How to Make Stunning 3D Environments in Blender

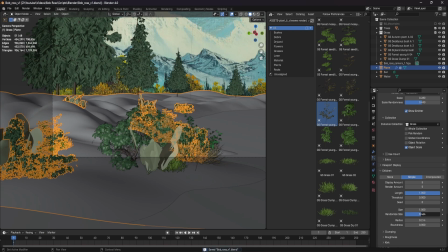4:08 That way, I can make a particle system that will randomly spread them out. You could totally use geometry nodes here, but I wasn't too comfortable with them and I'll definitely need to do some more testing.
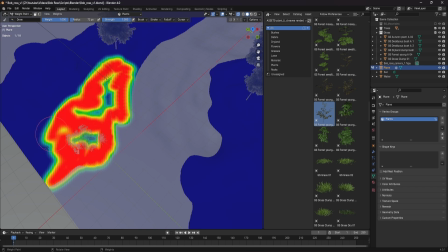4:18 I like going into weight paint to make sure there are a few spots with no foliage so that it gives a more realistic pattern.
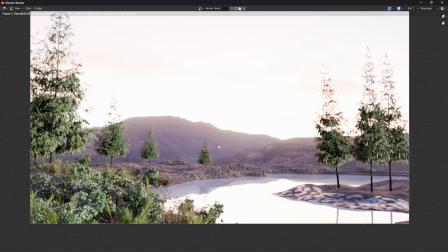4:23 Having a display tablet here was a godsend as getting smooth strokes with a mouch is much harder to do.
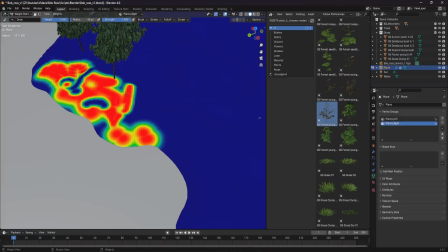4:28 Over the years, I've started adding many different particle systems for foliage in different areas.
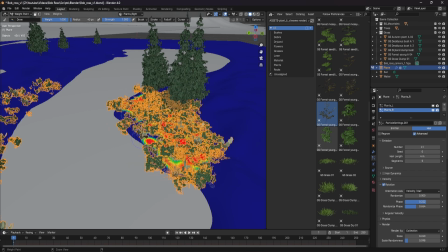4:33 I just find that if you can isolate different areas in the image, you can have greater control over the look.
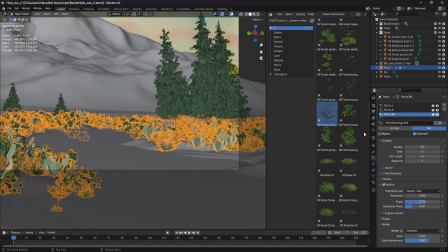4:37 Also, it means that you can play around with the different seeds for the particle systems and not have to change around the entire image.
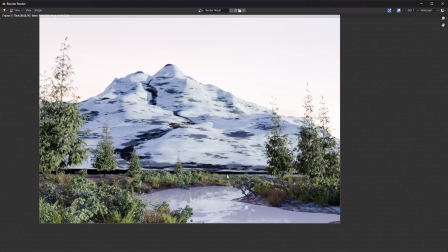4:43 I ended up having four separate particle systems for the foliage.
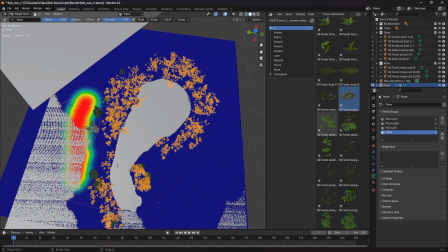4:46 One for the left side, one for the right side, one for the background, and then finally a little small particle system for just a singular grass object on the side of the scene.
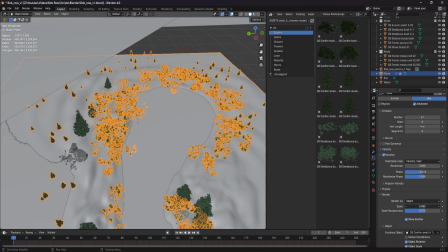4:55 Also at the end I used another particle system to add some more trees in the tree lines. I usually struggle a lot with water and reflective surfaces.
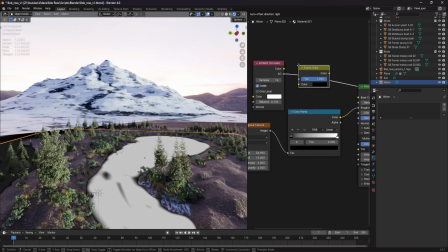5:02 I was a little bit worried at first, but I actually used that ambient occlusion node I talked about earlier to mask out the sections near the edge of the water.
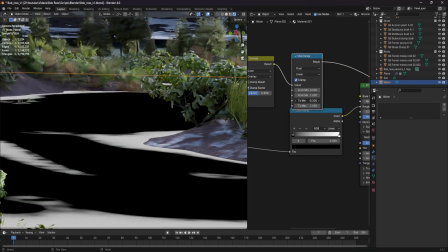5:09 That way I could realistically add some foam and ripples to the edges.
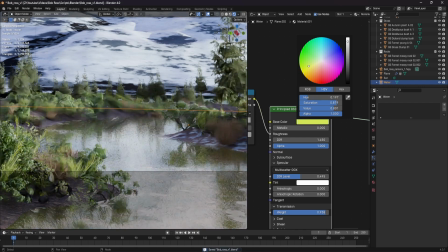5:13 What ended up really selling the water was increasing the transmission and changing the color ever so slightly to absorb green light.
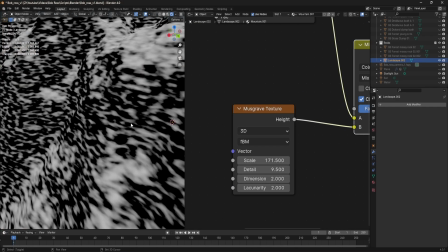5:19 In the home stretch now, I tried once again to change the mountains with no such luck, so gave up for the moment to come back to it later.
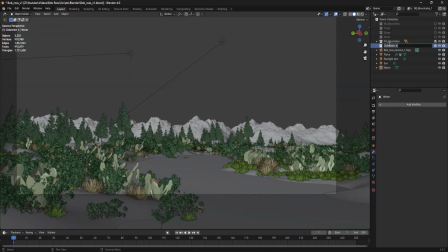5:26 I broke up the render into three separate passes, one for the foreground and then two for the mountains in the background.
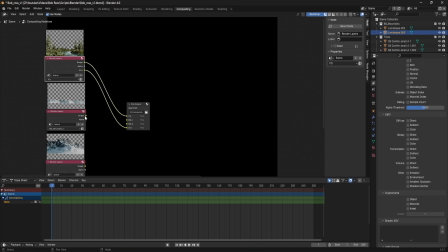5:31 Using a file output node inside of Blender I was able to render out all of my passes at the same time and save them as PNG files.
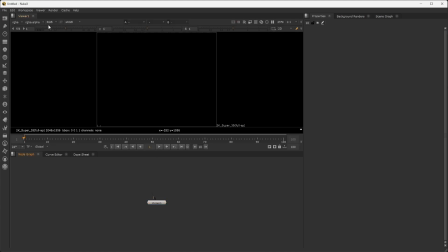5:38 Now we're finally done with Blender and we can go into compositing everything together.
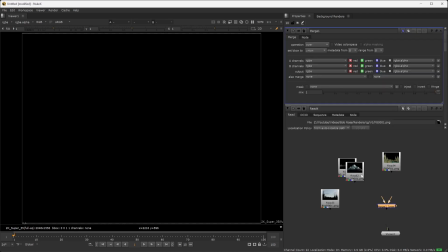5:43 So I took everything into my compositing program of choice Nuke and I combined all the different layers.
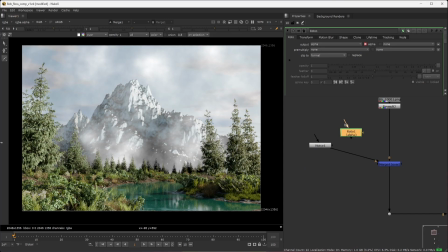5:48 Now that they were separated I could really play around with them to get a realistic result. I added mist on each of the layers progressively to get more noticeable the further back it was from the camera.
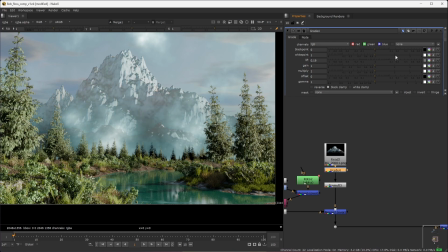5:56 Then I made sure to lighten up the mountain layers in the background since the atmosphere would make it a little bit more foggy than the foreground objects.
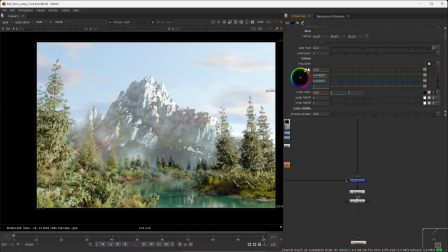6:03 Some of the final touches I added were a lens flare, some film grain, and chromatic aberration.
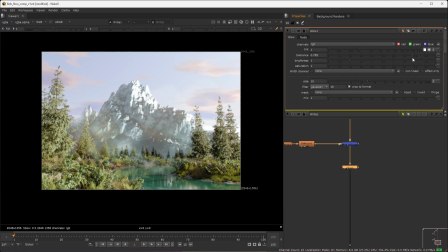6:08 I just like doing this to kind of make it feel like an actual camera, and then I render out the final composite.
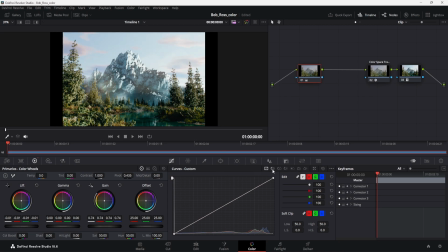6:14 Of course, I did end up going back to change the mountains, so I'll link the tutorial I followed to get a result I got, and then I took the final shot into DaVinci Resolve to add a final color grade.
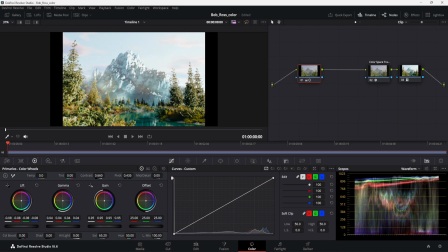6:23 Now, I'm not a great colorist, so I won't really go into my color process. Anyways, after all of that, I was left with this final shot.
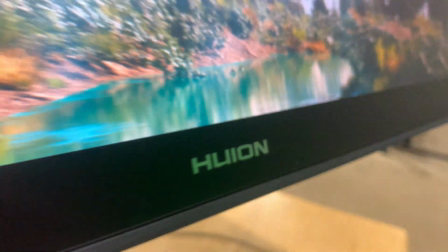6:35 Thanks again to Hueline for making this video possible.
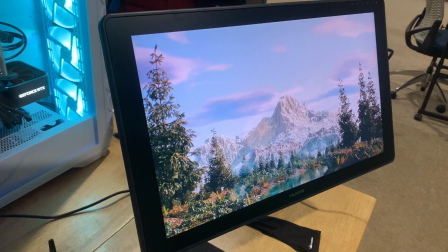6:37 Without the Canvas 22 Plus, this shot would have been much more difficult to achieve, so once again, if you are interested in the tablet I use, I'll have a link to it down below in the description.
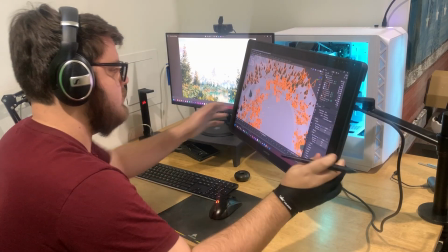6:46 Hopefully this video has been informative and gives you the motivation to create your own amazing work.
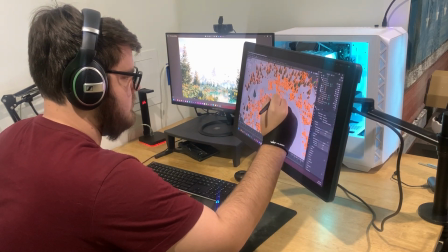6:51 If you made it this far in the video, it would mean a lot to me if you consider liking and subscribing in order to help out the channel.
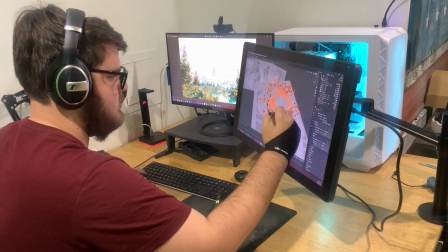6:56 Anyways, thanks so much for watching and I will see you in the next video.